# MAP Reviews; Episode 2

Hey guys, Kimmy here. I got a large list of people from the comments section of the first one and decided that I couldn't possibly cram all of them into one episode. Especially since before I even uploaded, watching my poor computer render a 13 minute video for an hour straight, I decided to limit it to 5 people per episode. And it's mostly first come first serve. I don't have the greatest memory so I've written down everyone who asked. If you aren't in this episode and you asked, don't worry, you'll certainly be in the next one. I also want to point out that this shouldn't compel you to want to redo your parts you wanted me to review. I'm trying to generalize my critique a bit more so that they can be applied to any of your future projects. Also, how do you guys like my OC redesign? She's so much easier to draw and animate now. With that being said, I'll get on to the reviews. First part up is insert names uncover part.
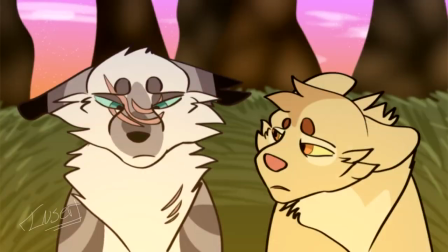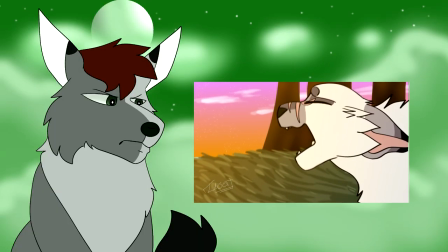(0:59)
Honestly, you know how I said earlier that I'm trying to generalize my critiques? Well, it's really hard not to nitpick with this part.
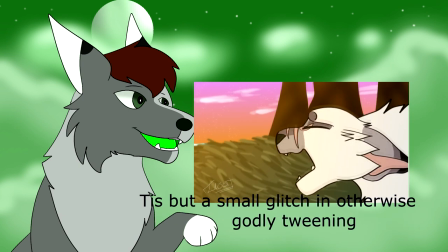(1:06)
I did notice some small things with this, like how the ear disappears. I have no clue, dude, this part is adorable.
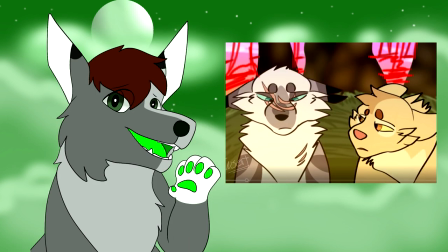(1:15)
I guess, uh, maybe add a little more layering of the ground behind these trees in the back to give more depth to the background? Next part is Like A Record Part 14 by Foxstar Animations.
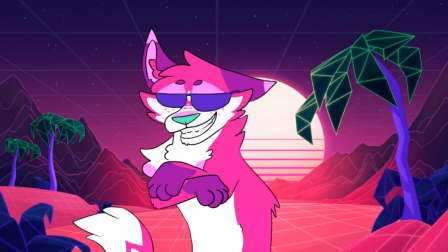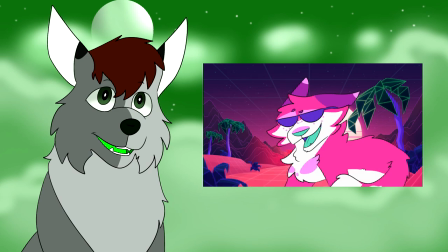(1:35)
I really love the coloring in this and your style is super adorable. I've seen this map lurking around YouTube and I'm looking forward to seeing the completed project.
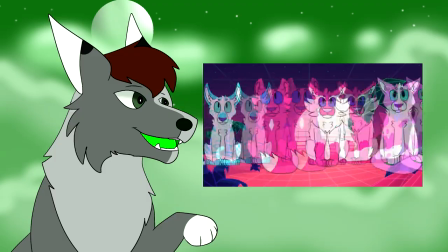(1:44)
My critique is aimed at the last part with the characters scrolling past on the screen. I feel like it doesn't fit with the rest of the part where the first character is
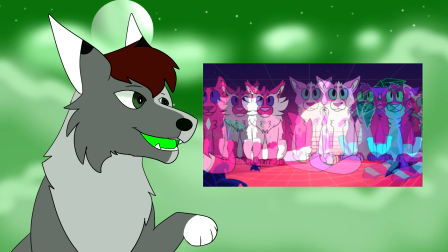(1:53)
dancing around all happy and stuff and then these characters look like they're about to go to war or something.
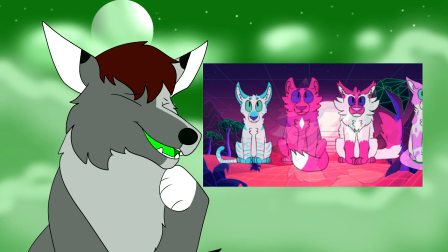(1:59)
Them scrolling past also seems a bit stuttering and if you're going to have the characters loop over again I'd recommend having it be the same pace as before.
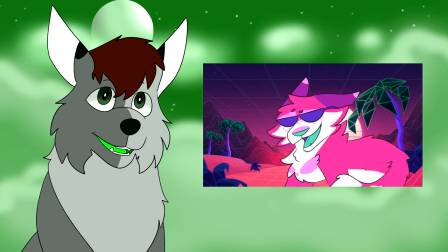(2:07)
So that's my only advice, make the characters a little more lively and keep the movement consistent.
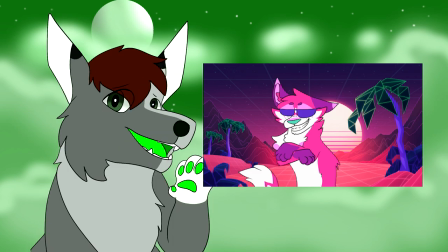(2:12)
I know that second part is easier said than done, still this makes me a little more excited for the completed map. Here is Kaiser Zero's We Are Ignited map part.
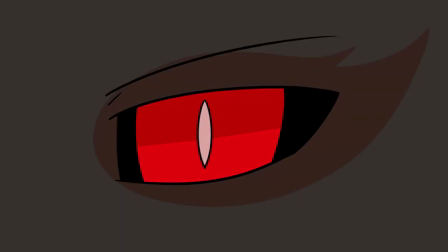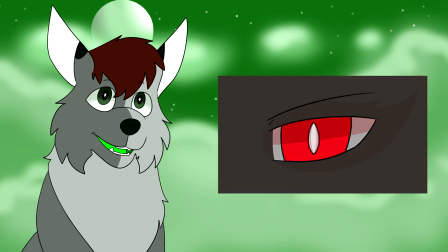(2:29)
You have a pretty distinct style. I feel like I'd be able to recognize you in a map without seeing your name.
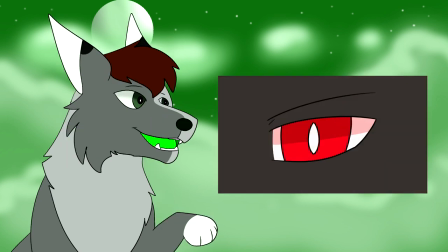(2:35)
And I like the story behind it too, with the one creature being taken over and attacking.
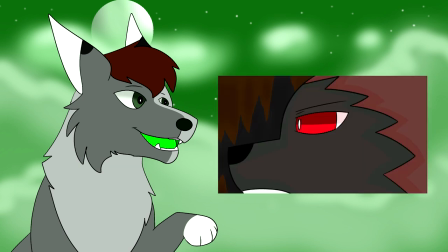(2:39)
And before I say my criticism, let me just point out to you viewers that they only have 10 subscribers.
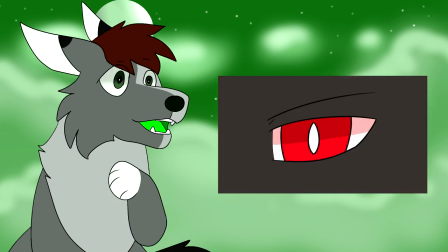(2:45)
So if you like this part as much as I do, go subscribe. Anyway, the part looks so good and there are a few things I'd add that would make it even better.
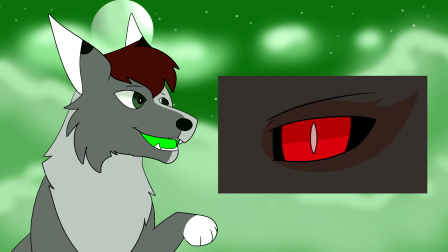(2:54)
Like, for the beginning part, maybe have the scary face engulf the screen.
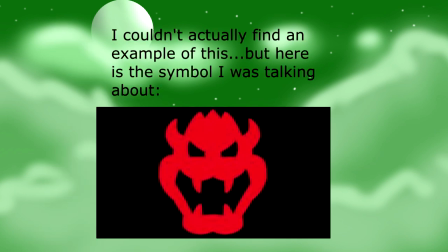(2:59)
The example that comes to mind with this is the Bowser in Mario games, whenever he appears his like headshot silhouette thing takes over the screen.
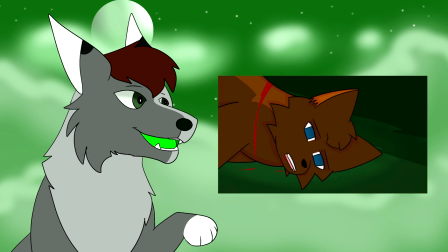(3:08)
Another thing would be to work on the pacing a little bit in the end, I know you don't have much time left in this part, but it's hard to catch everything that happens.
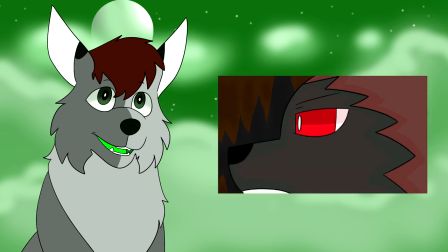(3:17)
Still this part matches well with the song, and I've stressed in episode 1 none of my criticisms would really change how well these parts would flow in the completed map. So, yeah. Here's TigerEye6302's map part, When Christmas Comes to Town.
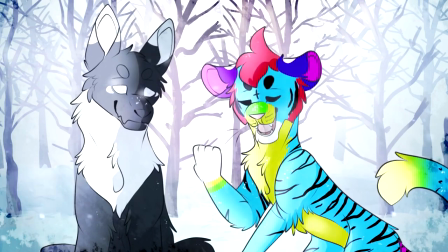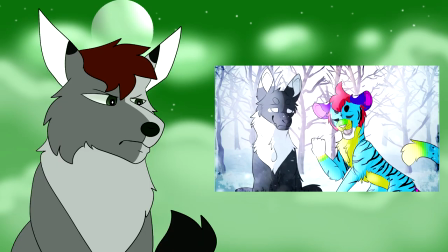(3:41)
I was originally gonna critique your hostage map part, but, uh, whoops.